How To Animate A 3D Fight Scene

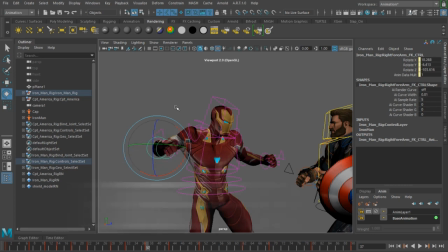248s
The key to making things not look robotic is offsetting your keys.
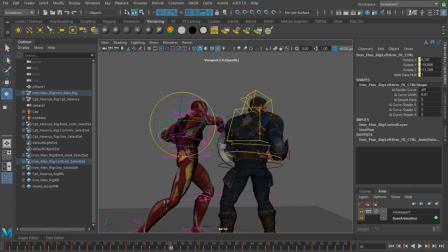254s
Offsetting keys is the process of now delaying the body movements so your animation doesn't look stiff.
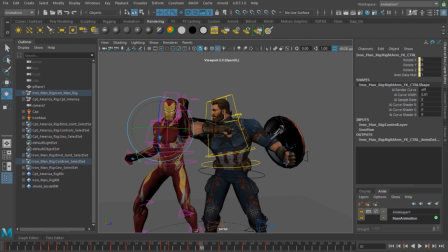259s
Nothing in your body, even in real life, moves at exactly the same time. So hence why things look robotic really means that they look unrealistic or non-lifelike.
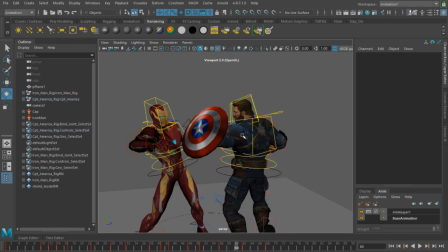269s
You can go into your graph editor for this, but for me, I'm just going to go right into the timeline and shift some keys over so they feel a little bit more natural.
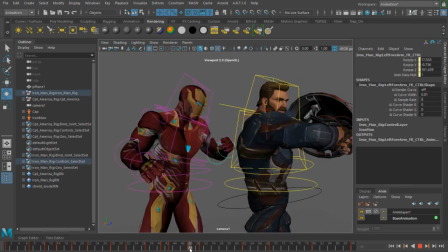277s
I don't want my hands to come up or down at the same time. Same thing with my shoulders and my arms.
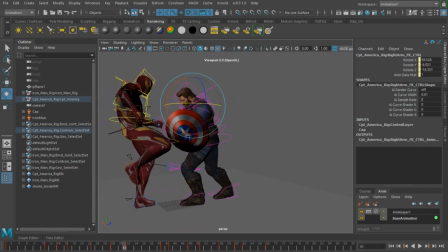286s
I am also looking from all angles, and even though it's not entirely necessary,
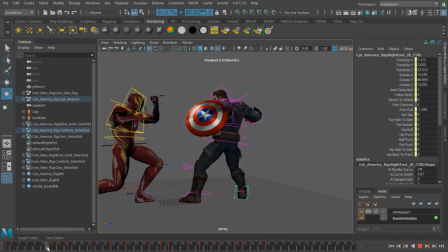292s
it can definitely help to make your animations feel more grounded. For example, when Cap makes the first punch, I move his foot into the position first, then the body moves up to gather up the power and anticipation for the punch.
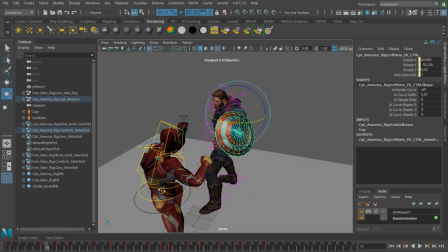304s
And the punch hits, but the arms are still moving faster because of the momentum of the punch.
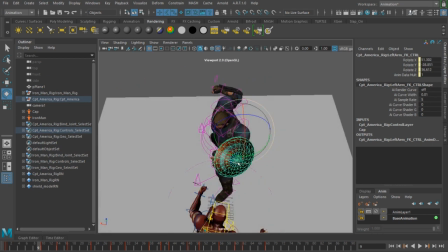310s
It gets to its landing position before the hips does.
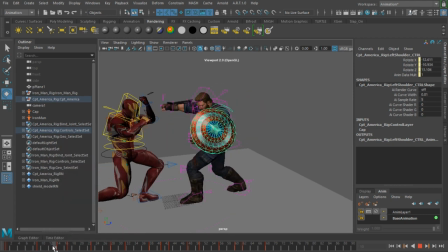313s
That's what I mean about offsetting the keys, and it makes me feel more natural than the anticipation pose and the landing pose all happening at the same time.
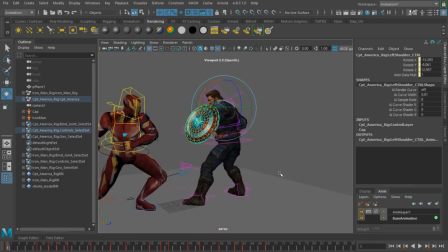322s
I do that for all of my action, which may take time and help you reevaluate some timing issues, but this is where you want to spend a lot of the times if you really want to polish and make things feel a little bit more realistic.
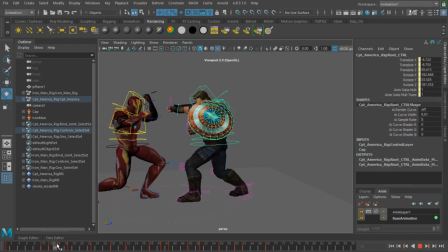333s
After offsetting the keys, we have something like this.
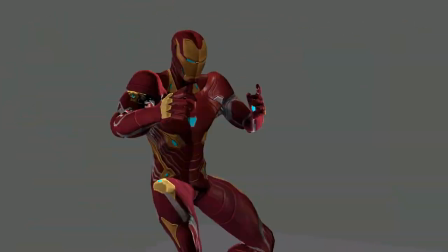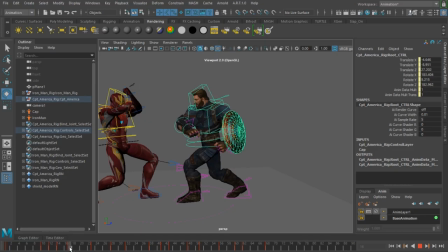341s
Now, I have been animating the camera relatively the same as the reference, so the flow of action can seem similar, but something to learn is that the camera should follow the action. It makes it a bit more dynamic and it keeps your audience engaged. You can see here that when Captain America blocks with the shield, the camera shifts slightly down.
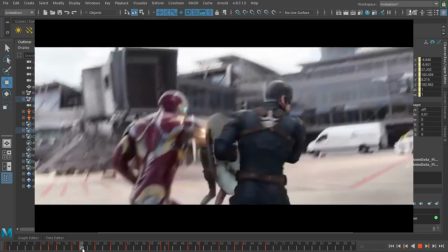360s
It happens again when Iron Man lands a punch.
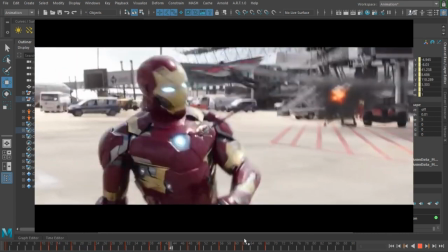363s
The camera follows Cap's face and obviously throughout Cap's entire final action until Tony gets blasted.
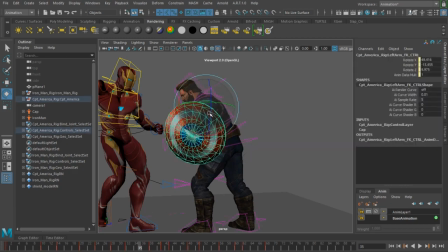369s
The camera is something special since it can make or break your project. So I'm actually going to add a little bit of camera shake to increase the cool factor.
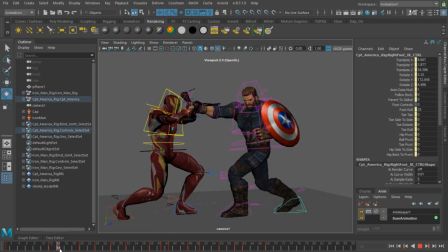378s
So once you put it together, this is how it comes out.
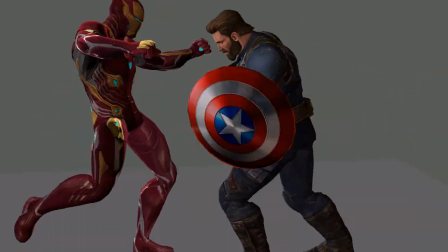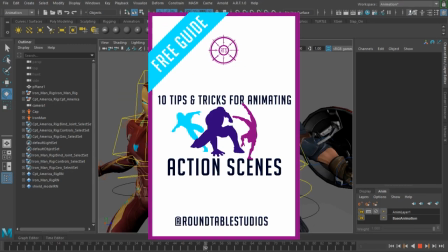389s
If you want a step-by-step on how I approach action scenes, in the description I have a free ebook that teaches 10 tips and tricks on animating your action scenes.
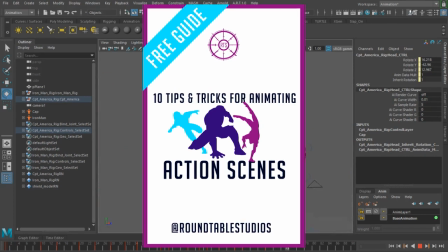398s
It has the tips in this video like single frame impacts and camera shakes and more, and so make sure you grab that.
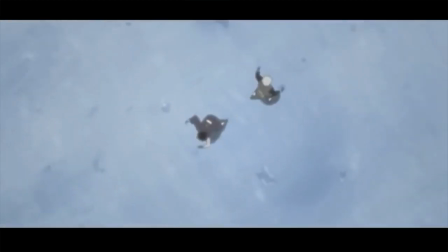405s
And in the next video in this series, we're tackling on how to animate a Naruto type fight scene and how I would approach one.
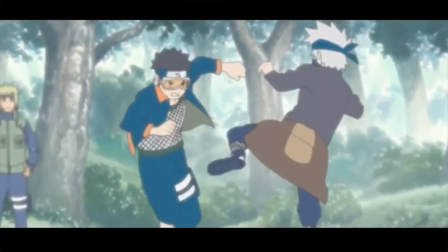412s
So make sure you subscribe and click the notification bell so you don't miss out. Thank you guys for watching, and I'll see you guys in the next one.